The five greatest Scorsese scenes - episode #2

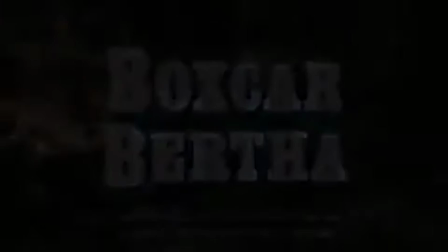Maybe Fincher's credits to Seven is a personal favorite as well.
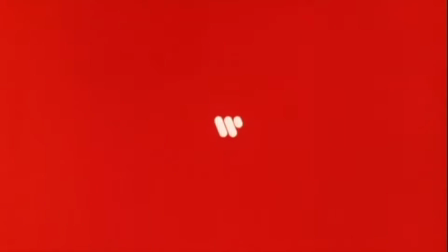But have a look at what Scorsese is going to do to frame Mean Streets and to continue that tension between a European art cinema and a burgeoning American art house cinema that he's going to be central in developing.
You don't make up for your sins in the church. You do it in the streets. You do it at home.
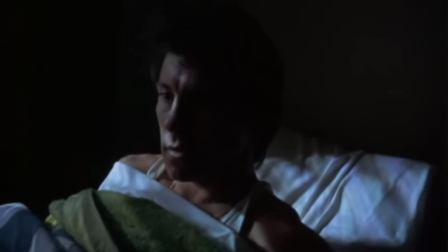The rest is bullshit and you know it.
All right, so we move from the somewhat, I think,
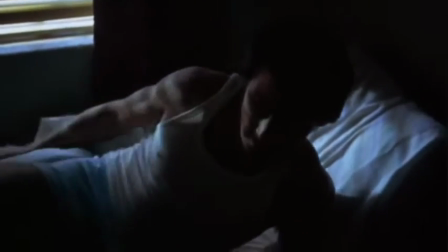staged, choreographed formalism of Who's That Knocking at My Door, and now we get something far more intense, far more naturalistic.
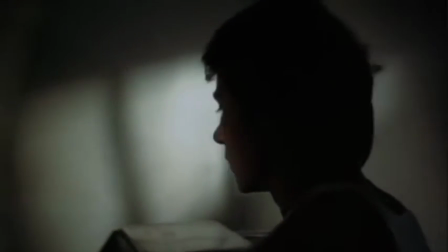The handheld camera work, the claustrophobia of his bedroom, we get this subjective shot.
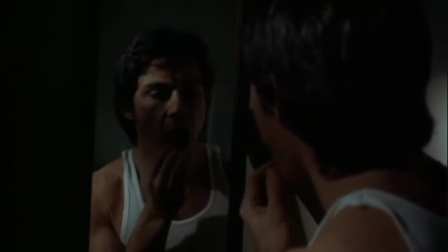This is Charlie now looking at himself in the mirror and contemplating his own life.
New York City streets.
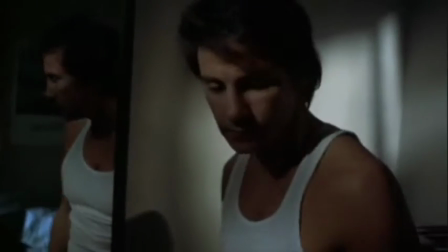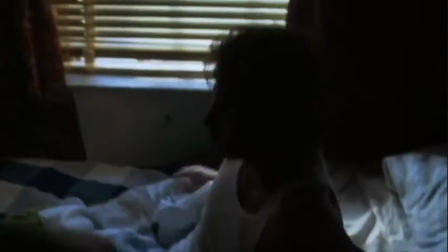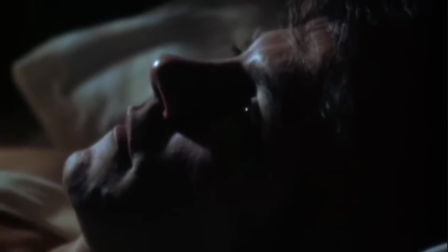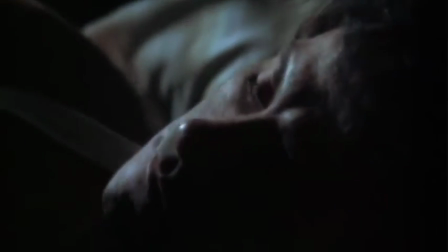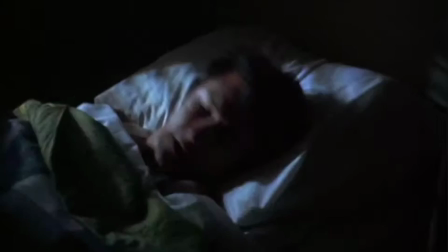We have to take that back.
In the annals of Scorsese's cinema, it's simply too important to have a look at once.
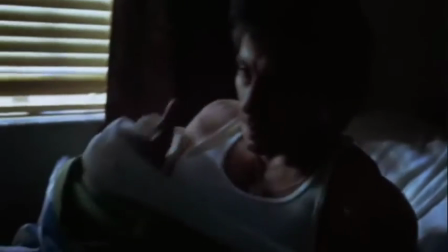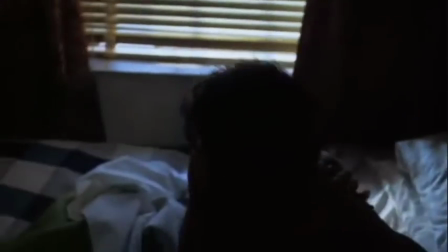I'm going to look at a couple of things here. Have a look at what he's going to do with the cutting, and then listen to the way the music is going to come in.
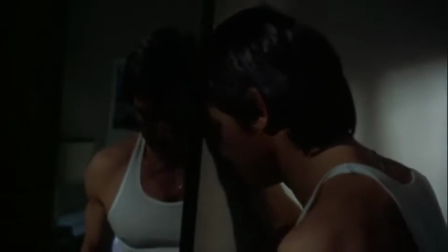And I guess I want to suggest that the music is going to provide its own rhythm to the image.
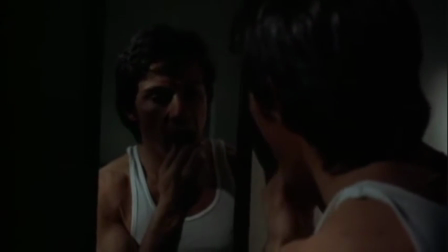And I mean that quite seriously. That the images we're going to look at now seem to me to be animated by a kind of rhythm
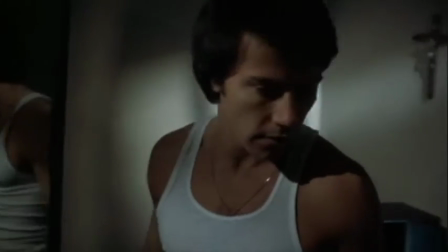brought by a very popular song of that period.
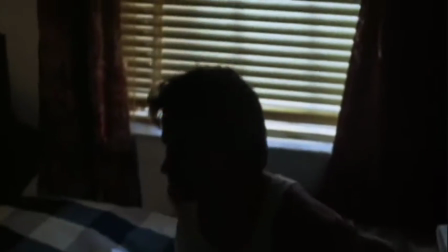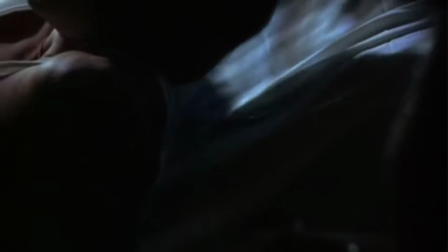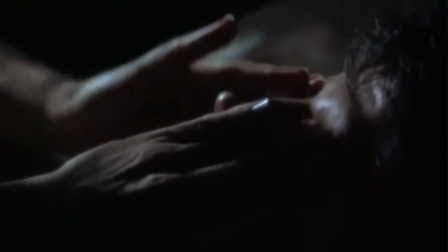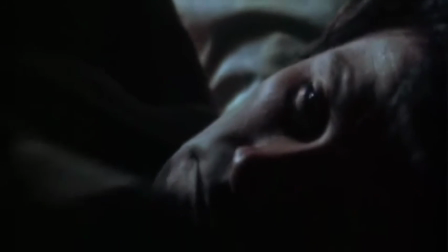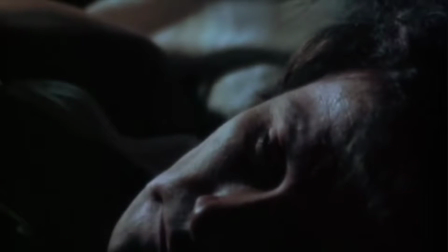First thing we notice is this gradual movement onto the bed.
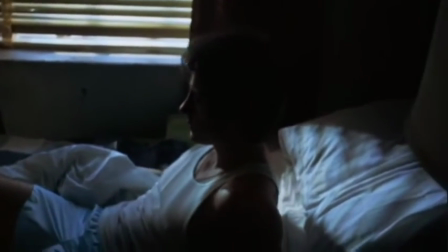But Scorsese is not simply going to let Charlie relax himself onto the bed.
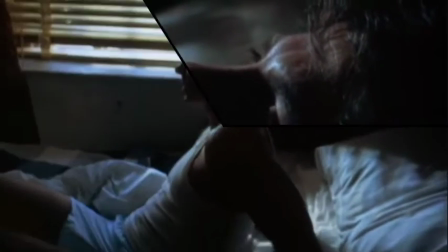He's going to cut three times. And these cuts are highly visible.
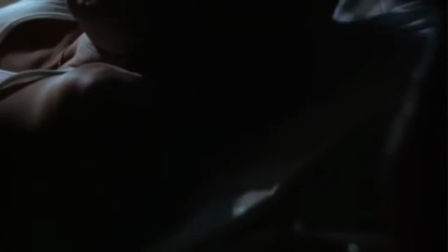They're highly expressive. They probably strike you as strange.
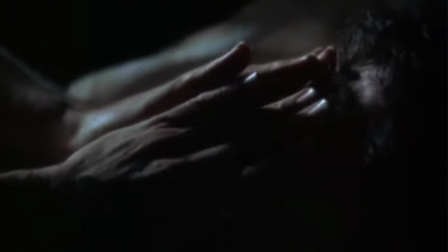They're called jump cuts in film analysis.
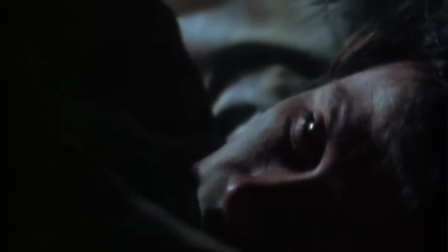And what a jump cut is, very basically, is that it's a cut like any other, but because the cut to the second image,
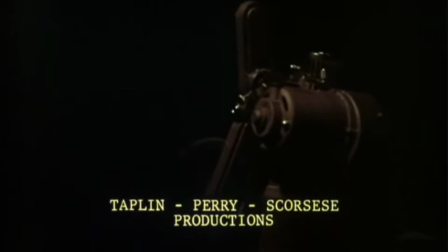it shows us an image that's quite similar to the first image, we look at it as some kind of strange aberration.
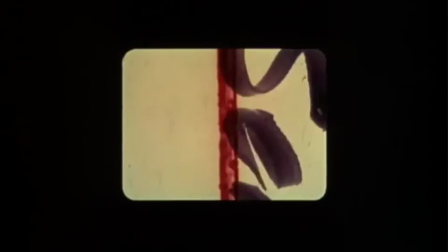It doesn't appear to be a cut that was intended, and in fact looks like an accident. It looks like a mistake.
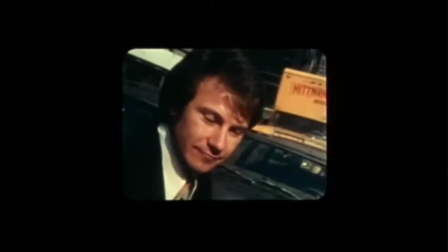The reason I'm laboring this point about the jump cut is because the jump cut at this point in American
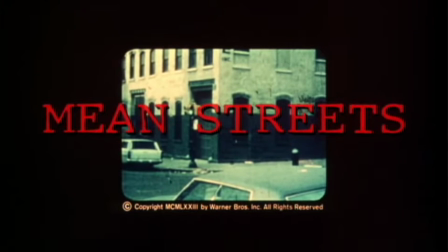cinema and amongst the great new Hollywood filmmakers who prided themselves on their film history, the cut had become a symbol of a kind of rebellion against
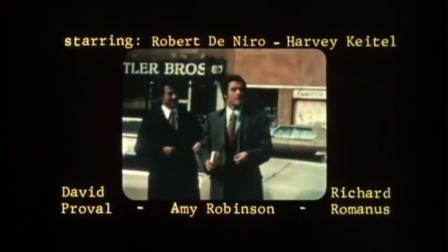realism and against the mainstream of Hollywood cinema of the time.
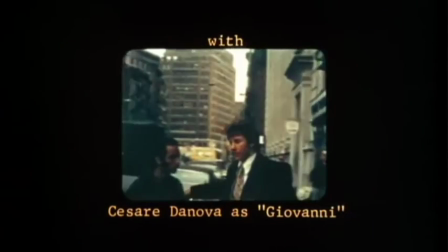The jump cut comes from, most famously, I suppose, the work of Jean-Luc Godard.
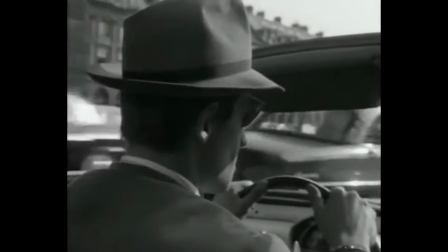And if you've seen a movie called Breathless from its early
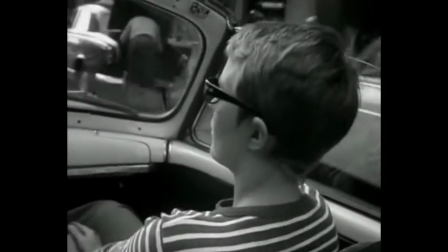1960, Godard is going to jump cut throughout that movie.
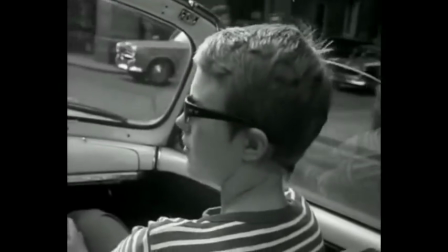If you watch that film, the experience is really disconcerting because you're going to see a number of cuts that literally look as if somebody's made a mistake in the editing room.